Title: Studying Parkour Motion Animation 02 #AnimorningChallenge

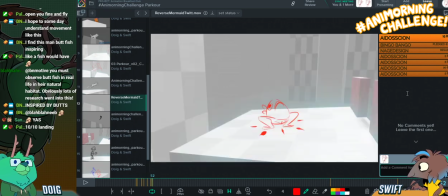Yeah, it's just black and white arrows. That's really cool. Like, it's great. Pop up into full glory.
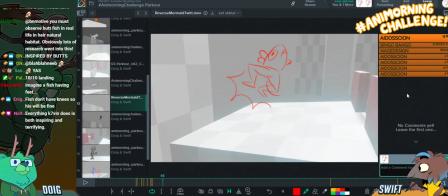And then we get this great, like, hold here. This little heel tap. Beautiful. And then again, look how we're avoiding the twinning here by offsetting.
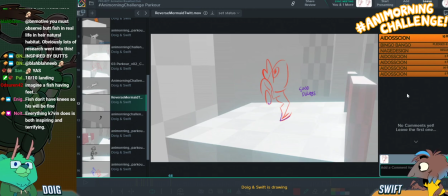Good delays. And offset. Just makes the movement feel a bit more interesting.
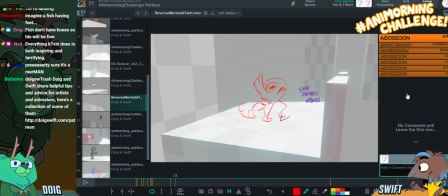Especially because this fish in particular has like fewer limbs to work with than most others. Sort of. I mean, he does have bits of fins and stuff, but they're mostly used here for expression. Yeah, they're hardly as great for the silhouette as arms are. Yeah.
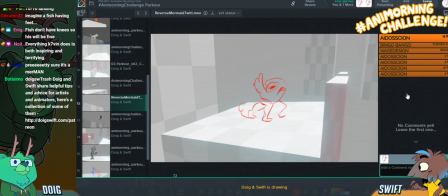And then we have this foot comes down to here, and this foot slides back. Is that like a double exposure smear there? What? We'll see how there's a leg going back to there on that one frame.
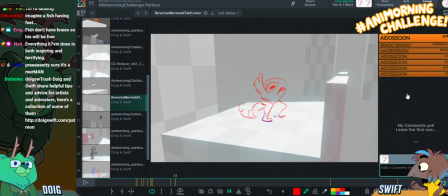Is that like there's two legs on the same frame of the same two drawings of the same leg on the same frame? I think so. I think he was tracing the position from this leg here. Gotcha. On this frame. So yeah, I think there's like basically two legs on this frame.
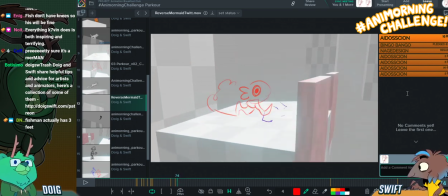And then we get this gear up. I expect him to just run forward here, but we actually go backwards because it's almost like a sonic spin in the mechanics of the way that this is working. Like, his legs are pedaling, but he's going backwards, and the smoke is getting more and more as we gear up for him exploding forwards.
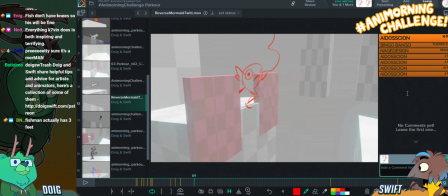I expected more of like a... like this kind of thing where he was like, I'm exploding outwards now with the speed. But we just get this kind of floppy, like, nah.
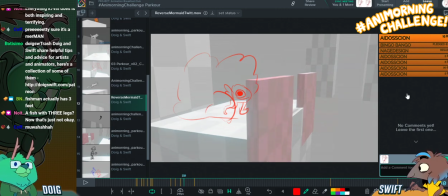I'm just gonna write like awesome anticipation though. Like, see how Kevin spends a lot of time on this anticipation and really like gears up for it. It's a clever way to get around the like those red blocks
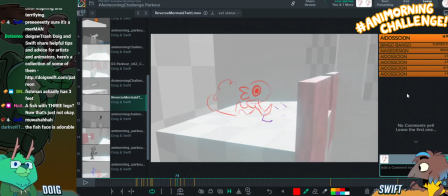coming in to show the character on screen for longer as well.
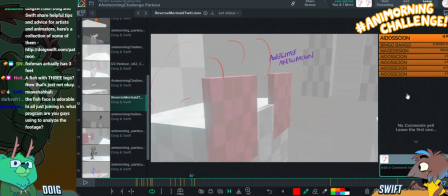Yeah, that's 15 frames of anticipation there. All in all, about 4 drawings, I think.
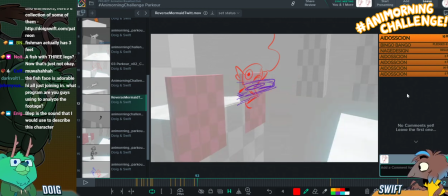Yeah. Just showing this fish gearing up. Poot.
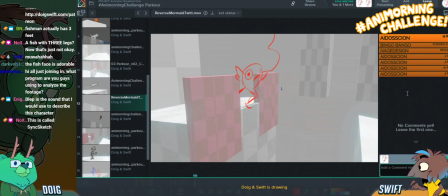Oops.
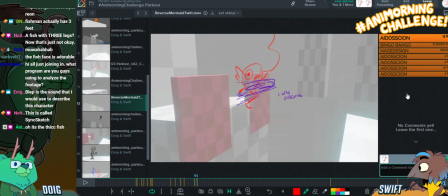But then we instead get this fish just like but
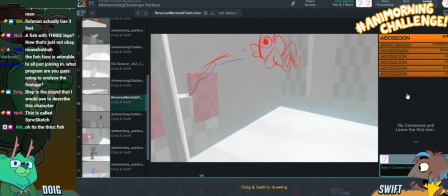look how he's using the smoke drag behind as well to show the arc. So the arc is reinforced by the effects animation here. It's super fun.
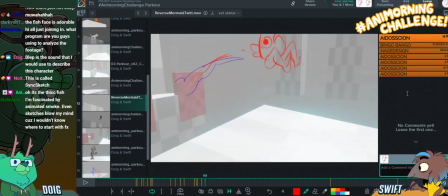And then we get some twinning.
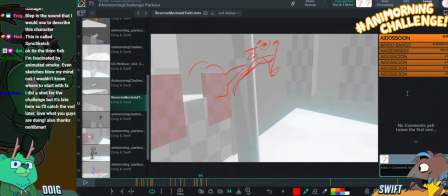I don't mind it as much though because everything building up to this has been so uneven that it's almost like punctuation.
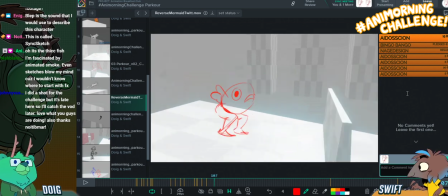Whoa! Again, we get some nice anticipation with this head flopping down and these fins flopping up before we get this great line of action here.
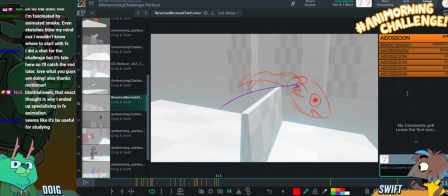I would be tempted to twin this slightly less, this jump. Maybe like stick the leg out again or something. Oh, cool, Johnny V Story, you did one.
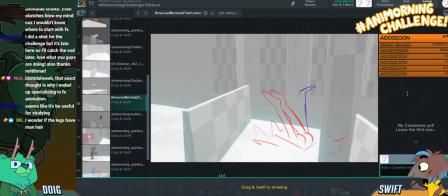I hopefully grabbed it. What's your Twitter handle? Just so I like see if I recognize it. Because then you could do this and just like stick his legs
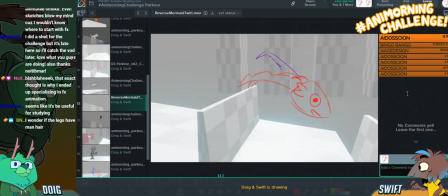completely out as he's diving in, which might be fun.
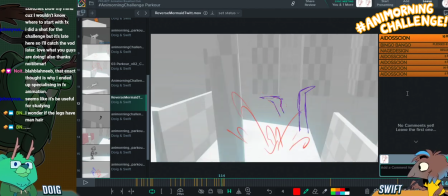Like, lovely line of action though. Great arc again. Oh my gosh.
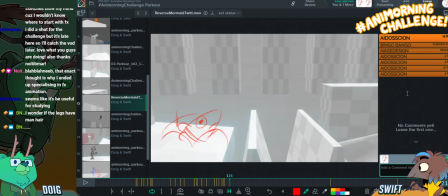They emerge!
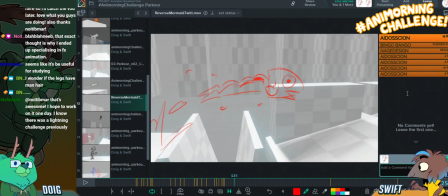Beautiful frame. I might be tempted to give them more of an arc along the bottom of this. Since the arc is basically being created by their body shape right now rather than the progression of frames.
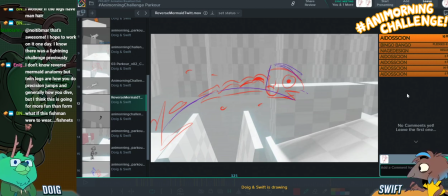I think I'd be tempted to like put them entirely along that arc instead. Enigmatic Amelia is saying, I don't know reverse mermaid anatomy, but twin legs are how you practice.
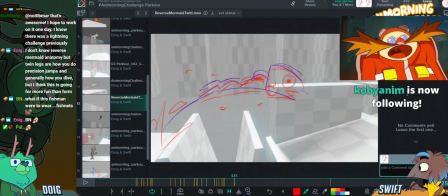Thanks for the follow.
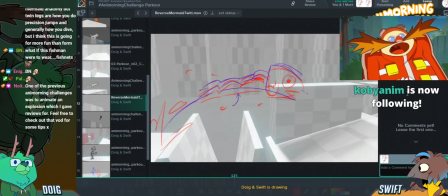Twin legs are how you do precision jumps, and generally how you dive, but I think this is going for more fun than form.
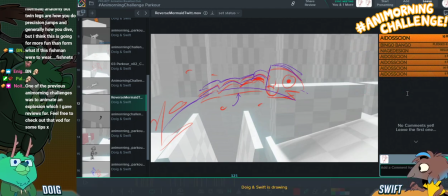Yeah. It's good to know though. Maybe add more of a curve to the bottom. Oh, that's amazing timing.
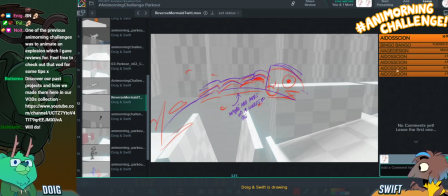Tiz was saying one of the previous Animorning challenges was to animate an explosion, which I gave reviews for. Feel free to check out the VOD for some tips. And then Trashbot's like, discover our past projects and how we made them here in our VODs collection. Link. Nice. That link will take you to it. There's an Animorning challenge playlist on there.
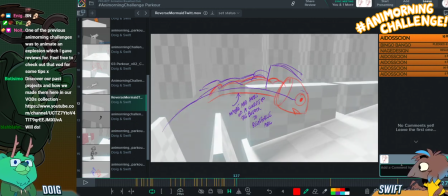That has all the previous Animorning challenge streams where we both showcase and review previous challenges.
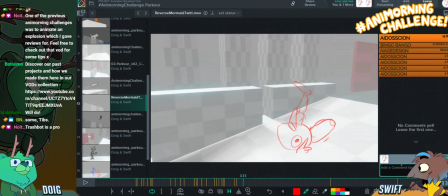Oh, this is great. Look at this. I didn't even notice this. Like, the foot coming out here.
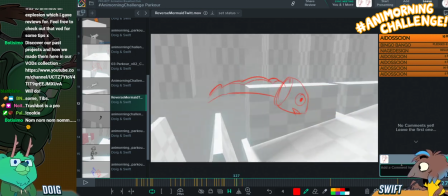Nice use of a shortening there. That's really nice. Yeah, I'd probably build up to that a little bit more. Like, I'd have the foot maybe start to come apart here. Yeah.
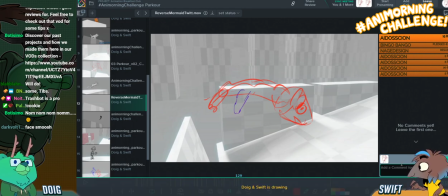And then, like, more here. Or maybe even an upward arc. An upward arc?
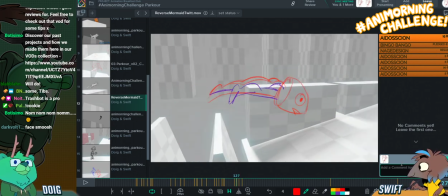Yeah. Like if it was following, I can't really show you, but like it could go over rather than going under and splaying out, but that's just I guess so. That's subjective. You could have... I'm just trying to be useful, India. You are useful, Mike.
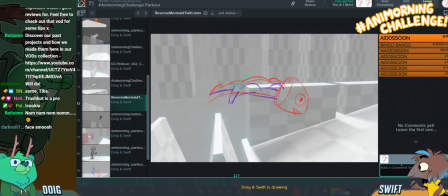You could have it come up like this. Yeah.
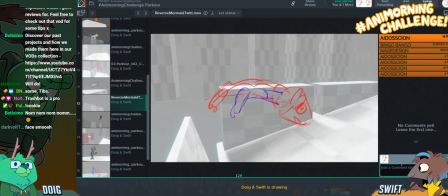And then up like that.
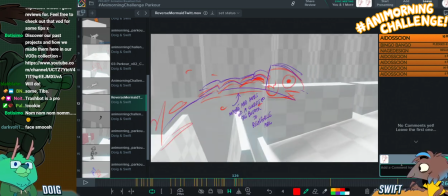And then down like this. Yeah, something more like that. That was how it would be how I approached it.
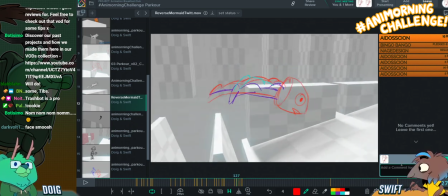Nice. So I'll put start to move foot in perspective
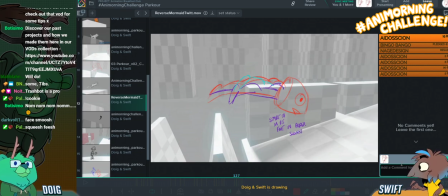sooner, just because that's such a wonderful little detail of the pose. And I'm kind of missing it.
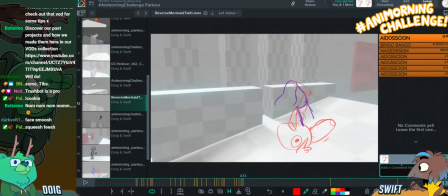Mm-hmm. I can't think it's even... rolling. Yeah, I was gonna say that's not the foot.